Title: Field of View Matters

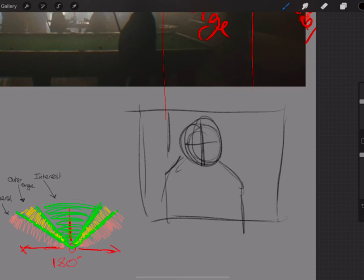745s
The information we're asking for in that front 90 degrees is super centralized. We're just saying, look, focus on just this thing in the middle. It's just that bit that matters.
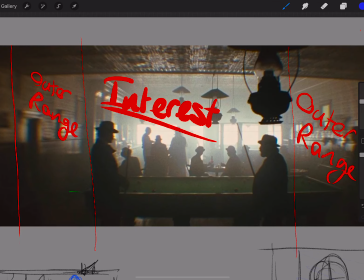757s
Whereas what's happening in this focal range, by having a super wide range, we're asking for lots more information. We're asking for all of these objects to be important and to be in our range of interest.
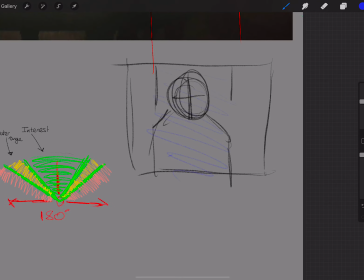770s
So a very, very interesting thing to do. Even if you look at the quick sketches I did for the camera as a person activity, those sketches, if you look at the range, the interest area is still dead center and all the two characters fit within it.
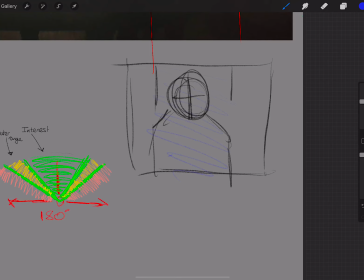787s
And it is just two characters. In the outer range is where you've got like the mountains and stuff.
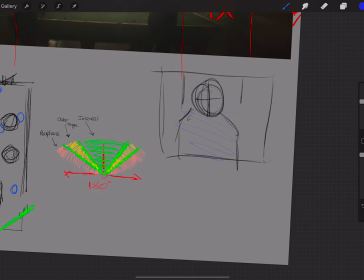792s
So think about this.
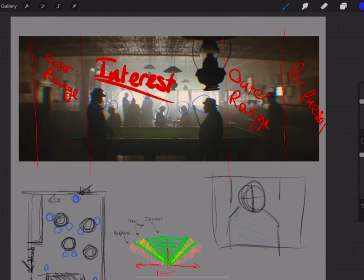793s
When we're designing a shot, think about like the focal point and how much information you are asking your audience to
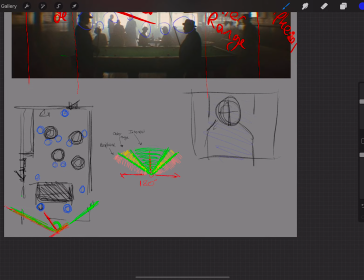803s
get to fit into their brains, and how much information are you asking them to kind of comprehend and make decisions on,
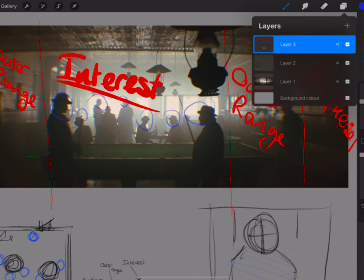809s
because shots like this are asking a hell of a lot of the audience.
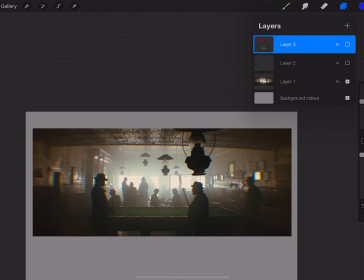814s
They really are. They're saying, look, here's loads and loads of information and I just want you to focus on that one thing.
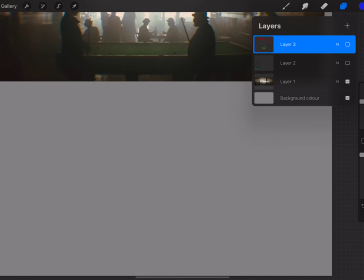822s
So I've got a task for you with this. This one's going to go live this afternoon because I want you to focus on the camera as a person one first. So yeah, later on this afternoon, there's a task around fitting information into the focal range.
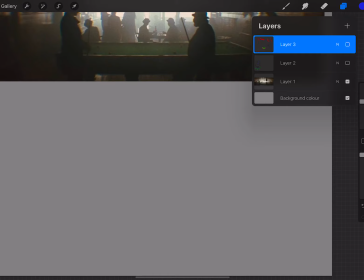836s
So this it's really going to kind of test your ability to fit lots of things into a sort of small space, and also do it the other way around as well. So can you occupy space, efficiently, without having to put lots of objects in it.
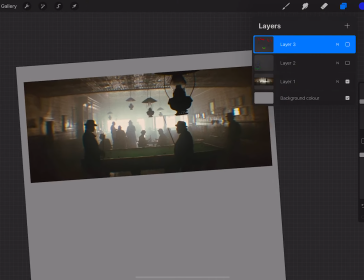852s
So simplified space that can still hold the audience's attention. Yeah, but for the moment, just have a think about this.
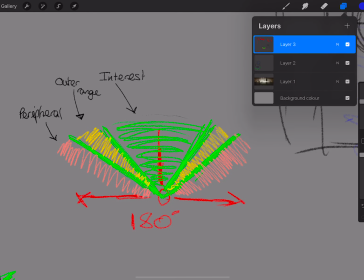859s
Think about this idea of like how much of our eye we focus on objects, where our area of interest is, where the outer range is, and where our peripheral edge is.
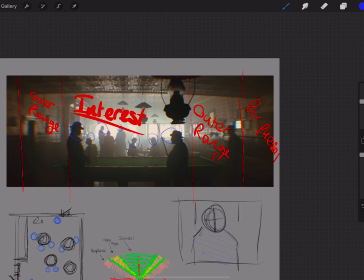869s
And then within the shots you are designing, how much attention are you giving to that? Like, are you actually putting all of the objects in the area of interest? And you're saying, like, just look at this one thing. And what I'll do as well, I might do another quick video that just shows you where the interest area is, where it's asymmetrical.
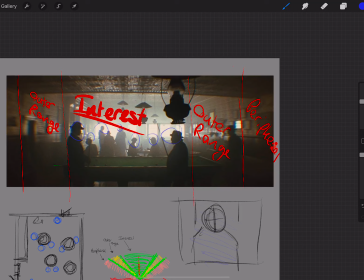888s
So it's not just about it being in the center of the shot. That area of interest can kind of fall into other areas as well.
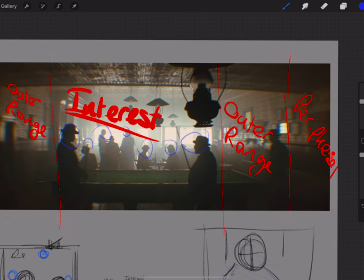895s
So I'll get one of those drawn up for you so you can see examples of that. But for now, yeah, if you do nothing else, just go and watch The Assassination of Jesse James,
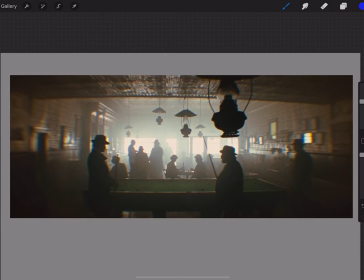903s
because it's a great film, and it's full of really interesting shots like this one.